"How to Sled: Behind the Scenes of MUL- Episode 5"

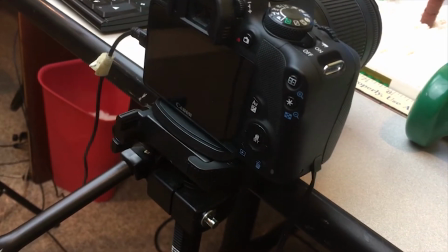Did I seriously just break this tripod? Dang it!
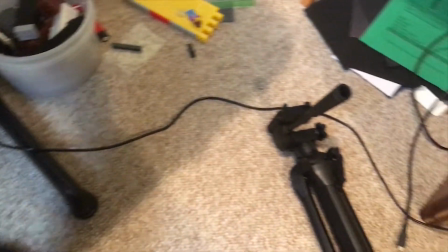It's not like I have any other tripods laying around or anything. Wait. Oh, well, that's helpful.
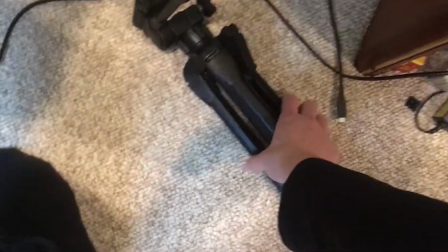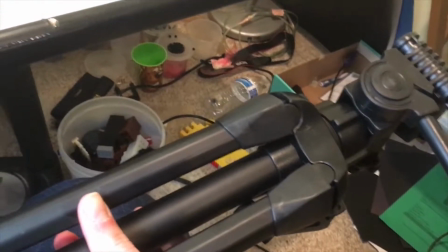Huh. Didn't know that was there.
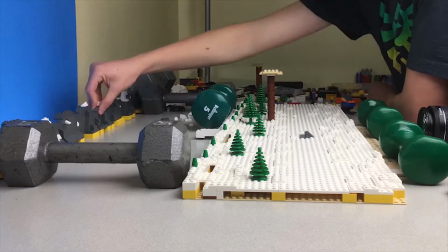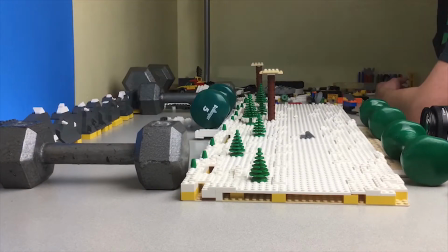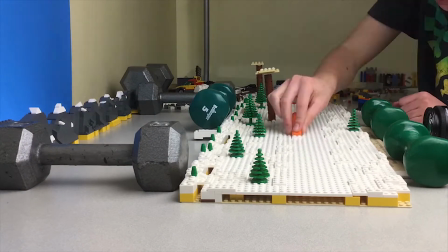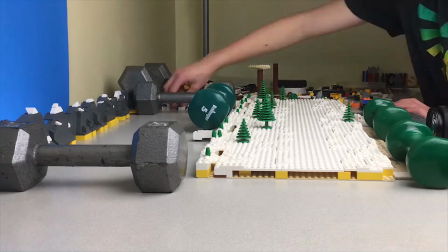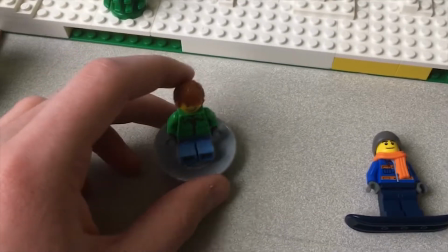So for this scene I'm about to film here, Alex is on this circular sled,
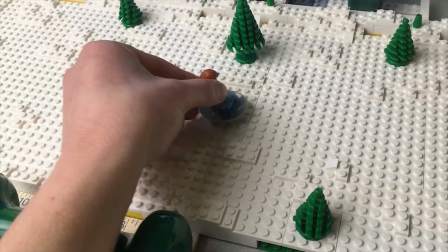and he's just riding down the hill like he normally does throughout most of the video.
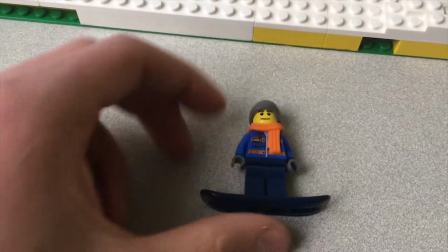But Percy here is on his snowboard, and he's going down the hill really fast,
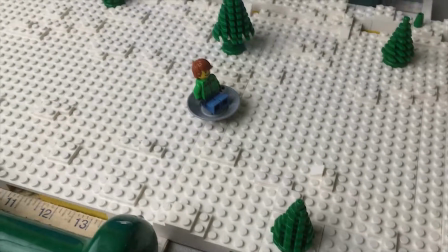and he slides right next to Alex, which causes Alex to start spinning out at a really fast speed.
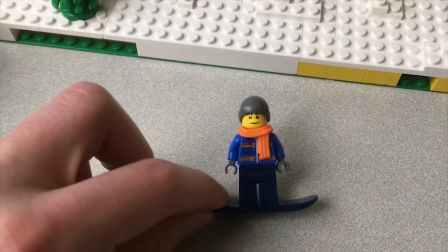So to make Percy look faster than he actually does in his minifigure form.
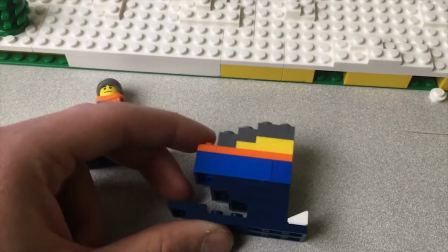I made a brick-built version of him where it looks much more streaked and
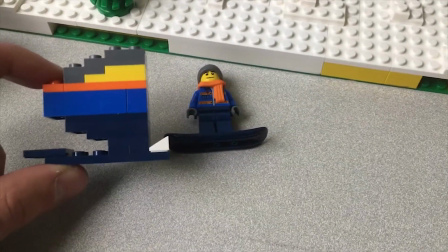adds a lot more action to the scene as it like slides across the screen really fast.
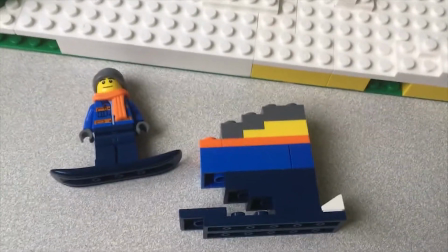So this technique is very reminiscent of Benny from the Lego Movie, and I've actually used this technique a couple times in some of my other films,
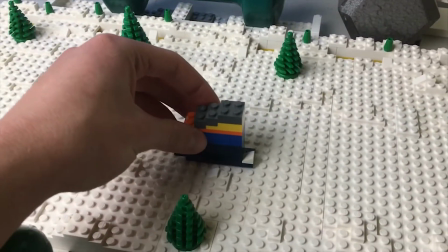and it just adds a lot more dynamic speed to the character as they slide by on the screen.
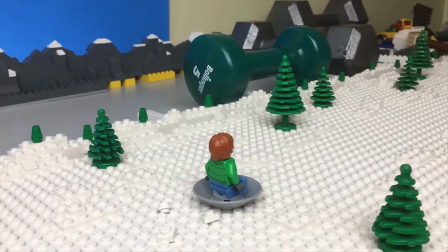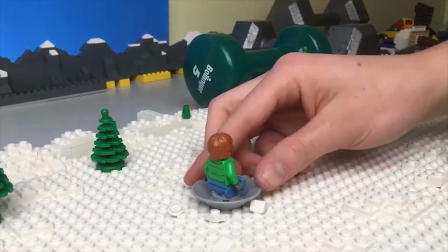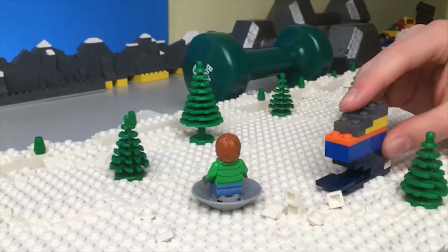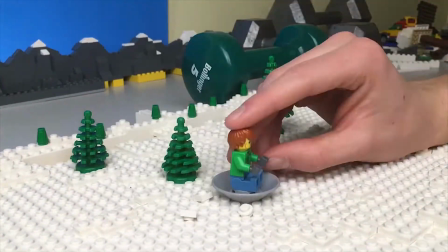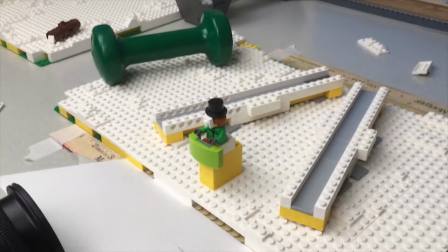So for this scene, to create a sense of motion,
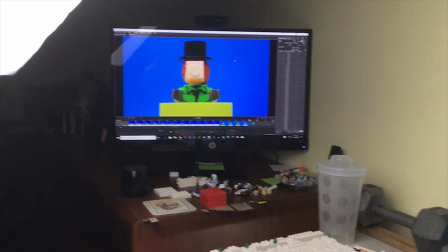since you can only see the upper half of Alex's body and nothing else around in the scenery, I built these sliders again.
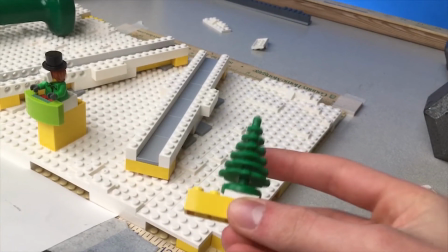I use a lot of sliders in my videos, and I have these trees built up here so that whenever you put them on the slider,
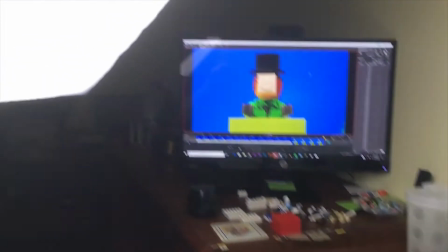I push it a certain amount each time, and it'll eventually show up within the footage
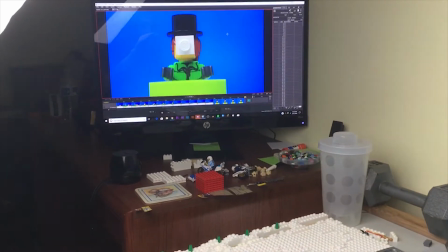and then disappear behind Alex's body as he slides past in his sled.